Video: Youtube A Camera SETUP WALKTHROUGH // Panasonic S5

Yes, welcome in guys. Lowell here with Lowell Productions, and today's video is more of a behind the scenes look into a particular YouTube kind of style, or my setup for YouTube.
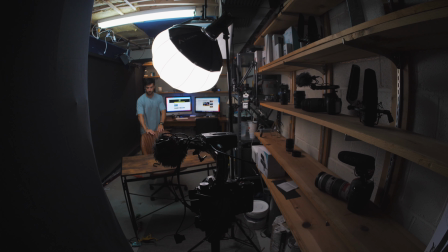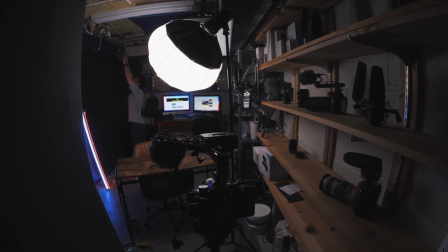So like I said, today's video is centered around talking about YouTube setups and how you can do this with your particular room,
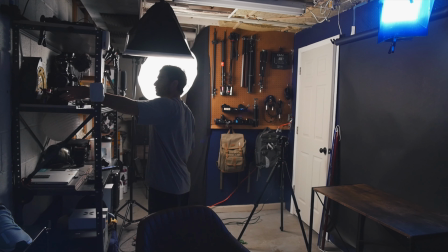whatever that you have as your YouTube space. Okay, so the first thing, let's talk about lights, because I know not everyone's going to have 3 or 4 cameras. I understand that, but I want you guys to understand the point or center of focus is going to be Panasonic S5 or our A camera.
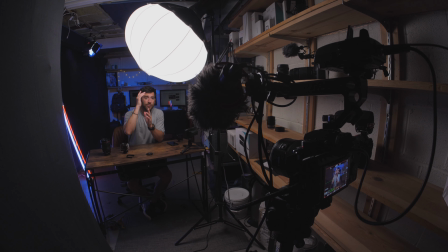Now with that GH5, you can kind of see here, really with that 50mm, I have to have this camera pretty far back. I wanted to shoot in an f2.8, really just so I could get a pretty decent amount of depth of field.
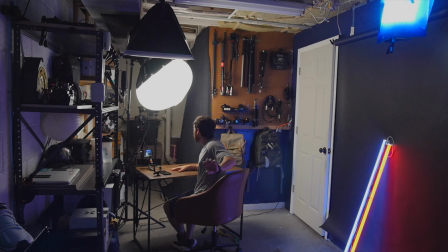Now, in this particular room, you can see there's quite a bit of space, and we're also shooting into that corner. Now, one thing when it comes to lighting your space, whether you're new to this or you're professional, key lights are going to be huge.
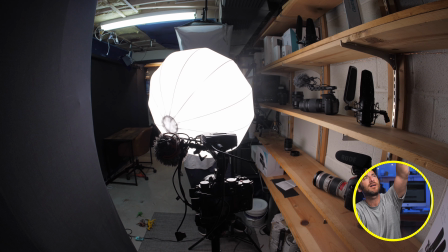Now, this key light is a bicolor LED, whatever. It's not a panel, but it's a Bowens mount. Jinray, love it. I got it for like 289 bucks. And I've got my nice big aperture dome on here, which, or actually it's not even a dome.
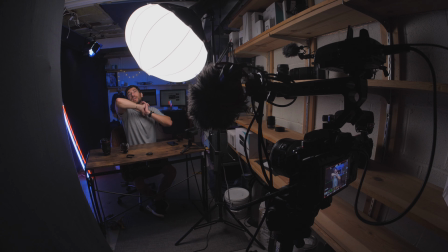I forget what they even call this. But I love this light, and really it's because it spills a bunch of light everywhere, which some people would say you're a moron, why do you want that? But typically I like it because it can kind of just bring a room to life, and then I can kind of mess around in the background and kind of make the room look unique. But one thing that you're going to be looking for in regards to getting your kind of, I guess, go-to shot is creating some depth. And like I mentioned, we are shooting into the corner of this room, shooting at f2.8. And then also, one thing that we're doing here is I've got a couple of lights
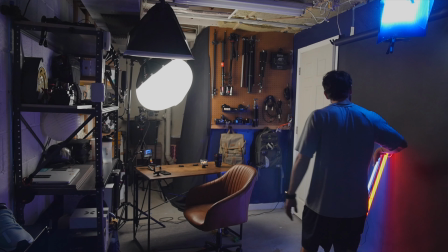that are at least giving us the ability to kind of bring the space to life.
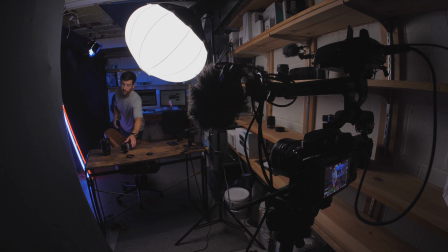So you can kind of see here, we have 2 little LED panels.
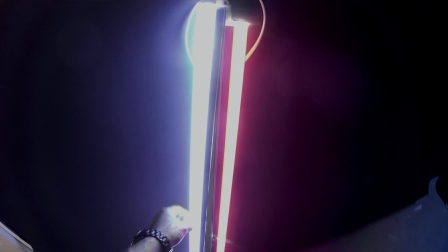These are super cheap, and then I just have gels that I have actually covered these lights up with.
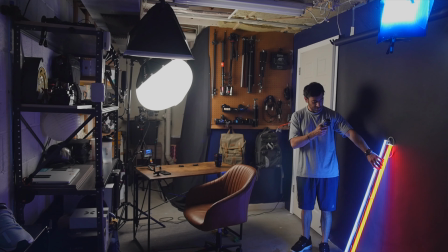You can get these, I'll put a link in the description. I think you get 6 for like 50 bucks, and then the gels are gonna be a little pricey in regards to getting this much, but I do like that.
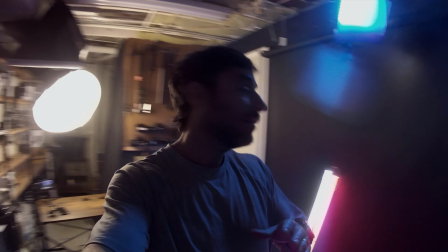Now, this gives us an opportunity to kind of create some lighting over here, bring the space to life,
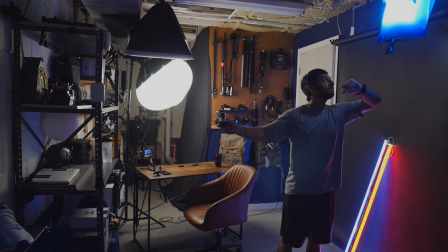and then I've got this LED light up here with blue gels as well, and that's gonna be used to kind of make this whole area right here pop.
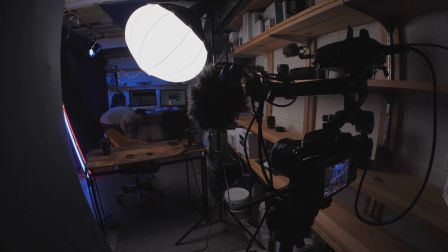And I almost just busted my ass on a dinosaur toy that my son had.
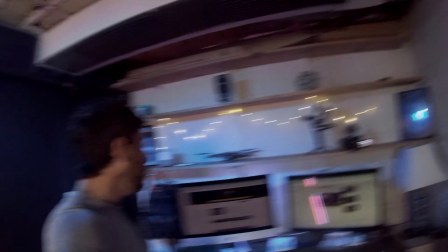Jeez. Also, we've got a blue light back here.
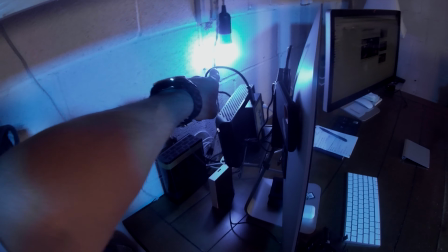I don't know if you guys can see it. There we go. That I can turn off and on.
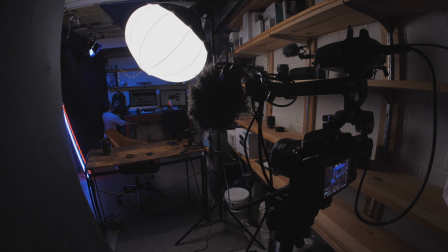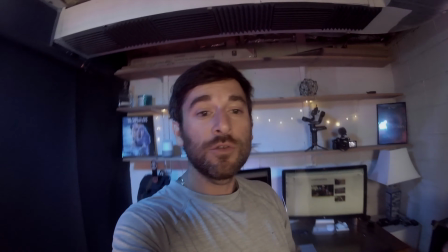Yeah. That particular light is actually used really to just bring that computer area to life.
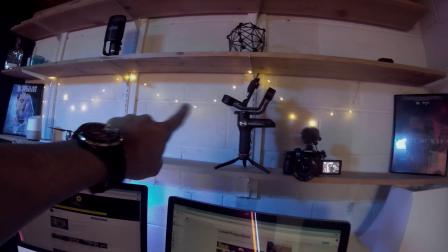Also, we have some lights that you guys can see up here. These are battery powered, and these kind of just bring the shelf to life as well.
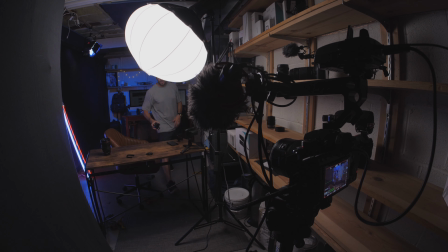And that blue light is just getting casted up there, just like how it looks. And it also, for our A shot, I think it just brings the background to life. Now, we have the computers on, dimmed completely down. That's one thing that I recommend. Whatever you have in the background, you want it to be pleasing, but you don't want it to be more dominant than pretty much this setup right here.
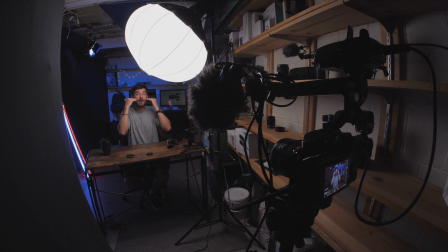You want to be keyed, you want to make that pop, you want to be the focus and center of attention. So that's just one little thing. Whether you have an iPhone, whether you have a GoPro or anything like that, make your key light pop you, and then the background, let's just try to bring to life. Now, if you don't have gels, you don't have LEDs, that's okay. A lot of people just honestly, just get some depth.